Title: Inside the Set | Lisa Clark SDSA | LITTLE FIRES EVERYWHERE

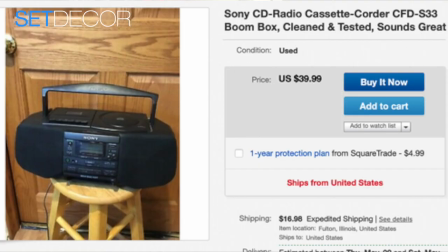(3:57)
And a lot of specific research honestly tracking down boom boxes from
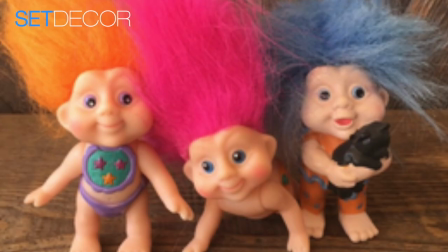(4:03)
owners on eBay and mini disc mans and things that, that, uh,
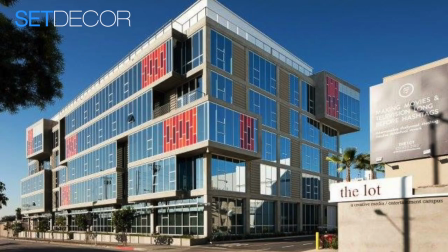(4:09)
that have survived, but not in large quantities. So it was, it was a fun flashback, actually. You were in Hollywood shooting and how many stages did you have and how was the, how was it divided up?
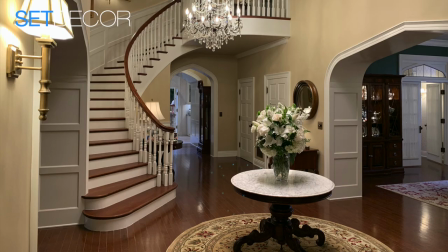(4:20)
We had three stages and the Richardson house actually existed on two separate stages.
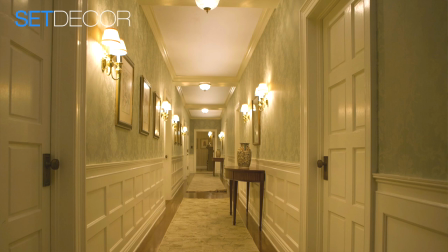(4:26)
So the first floor was on one stage and the second floor was on the second stage along with all of the Warren House.
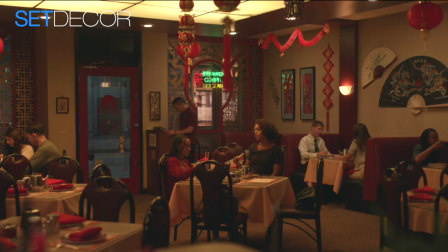(4:34)
And then there was a third stage which had the Lucky Palace, Shaker Times, and small additional swing sets.
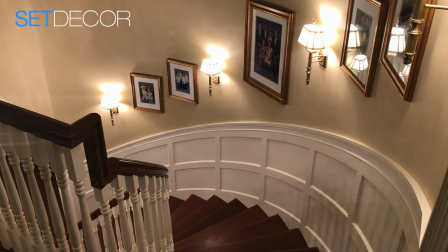(4:41)
Right. And then you did the hallway, the living room, the dining room. Yeah. So the first floor of the Richardson consisted of the main foyer entrance.
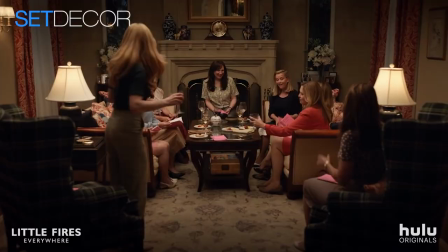(4:49)
There was a dining room and a formal living room. Off the formal living room were his and her office. And then there was the sunroom where the kids hung out and the kitchen. And then the second floor was a one-sided hallway, which was supposed to look like the kids were living on opposite sides of the hallway.
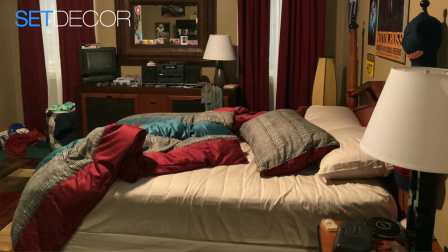(5:08)
Because the space was tight, we had to flip the kids' bedrooms. We actually did all four kids' bedrooms.
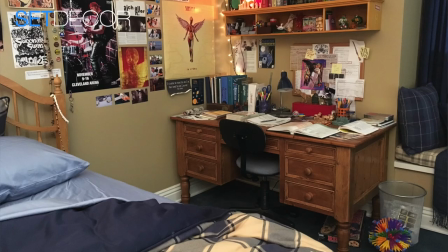(5:15)
When we were in Moody and Tripp, we had to flip them. And we did that three times, which was a lot of work because those sets were very layered.
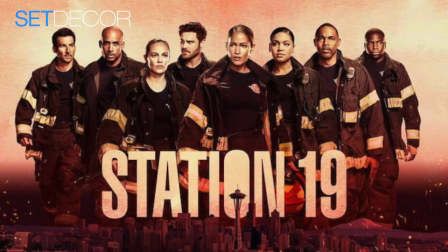(5:24)
And how did the fire affect you and the limitations as to what you could put in?
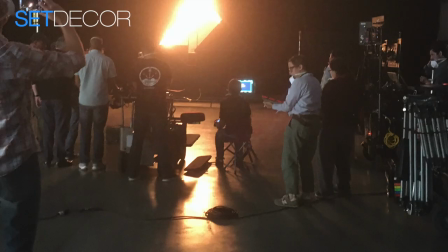(5:29)
I did the first season of Station 19. So I had experience with burning sets.
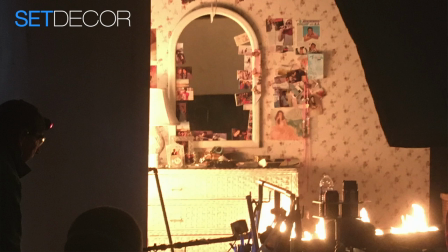(5:35)
So I knew a fair amount about what kind of materials to avoid. Some of the details, luckily for me, I didn't have to duplicate.
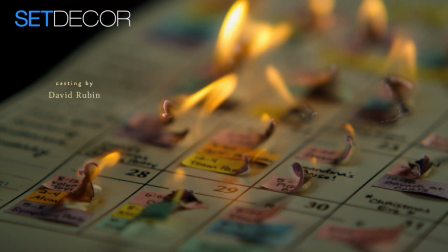(5:43)
But the larger items, because they had a title sequence and they also were burned in the episode itself, with Izzy, there were a few pieces of furniture that were constructed.
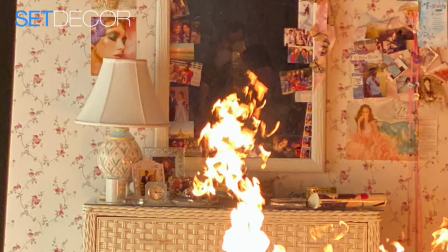(5:55)
We had the main piece of furniture and then construction took that piece and created a duplicate of it that could be burned.
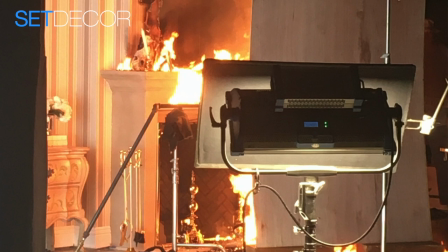(6:03)
And I had to meet with the AD department so that they would know exactly what materials were in the pieces they were burning. That's pretty complicated. Yeah. And a few dollars here and there. Yeah, a few dollars here. Yeah, that is true. And approaching the house, did you think of Elena as having had the house decorated or did she herself do it? In my head, because she is a control freak, she probably hired an expert that was respected by everyone and then nitpicked that person to death, which none of us have ever experienced. So that is how I pictured it. There were little details that I don't know whether people caught, but for example,
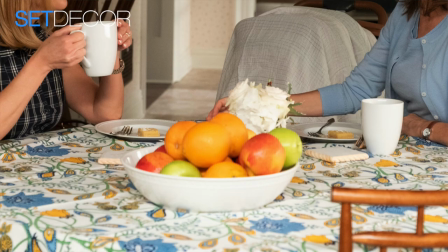(6:45)
I talked to Reese about the fact that I really wanted all of the flowers, for the most part,
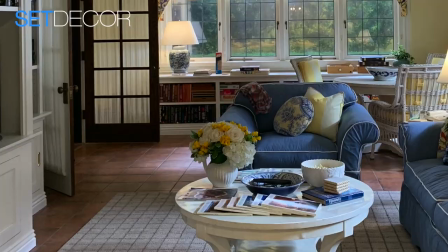(6:51)
to be white because I felt like she was so controlled in her palette,
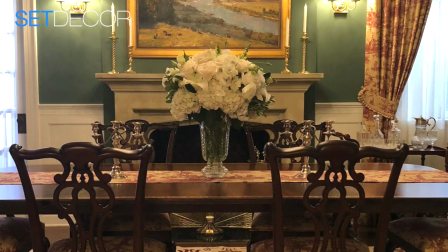(6:55)
which was something Reese liked. You know, originally she was surprised that we didn't want to have more color, but I wanted to reflect the lack of joy. Reese had told the costume designer that she wanted her character to have a red, white, and blue quality to the costumes.
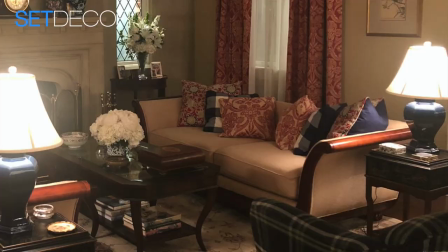(7:11)
And so we decided to reflect some of that, especially in the living room.
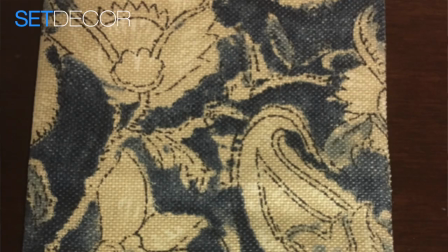(7:16)
A lot of the fabrics in the house were also from Ralph Lauren because Ralph Lauren was very popular in the 90s.
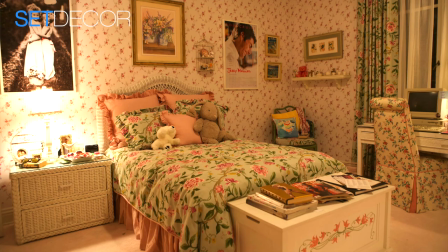(7:24)
And you got to mix a fair amount of patterns, didn't you? Yes, that was the other thing that came out of both my memory and the research, particularly in Architectural Digest and Home and Garden,
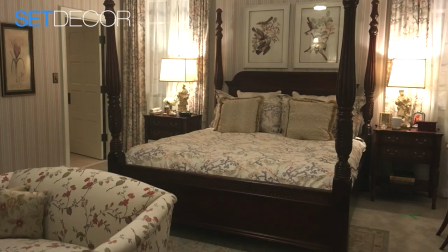(7:35)
is that this was a decade of floral upon floral so we played a
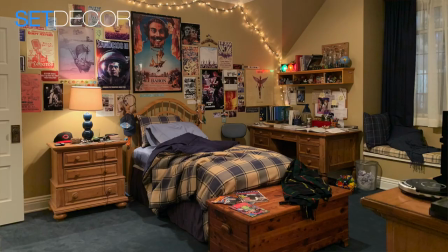(7:41)
lot with with different florals mixed together and plaids which were also popular a lot of times
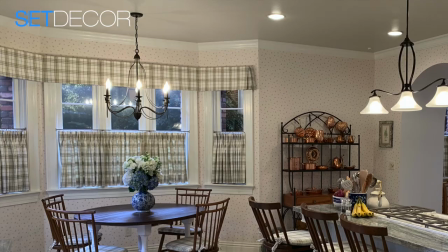(7:47)
the pillows I'm sure you all remember had a different pattern on the back than they did on the front or maybe the piping was a different color universal
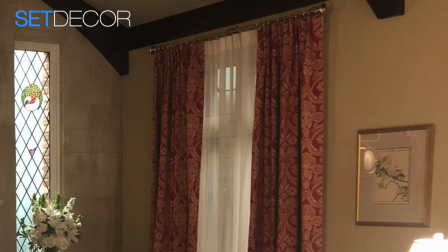(7:55)
drapery department produced all of the drapery and the bedding It was actually all custom made for the Richardson. Alex Coronado was my point person on that.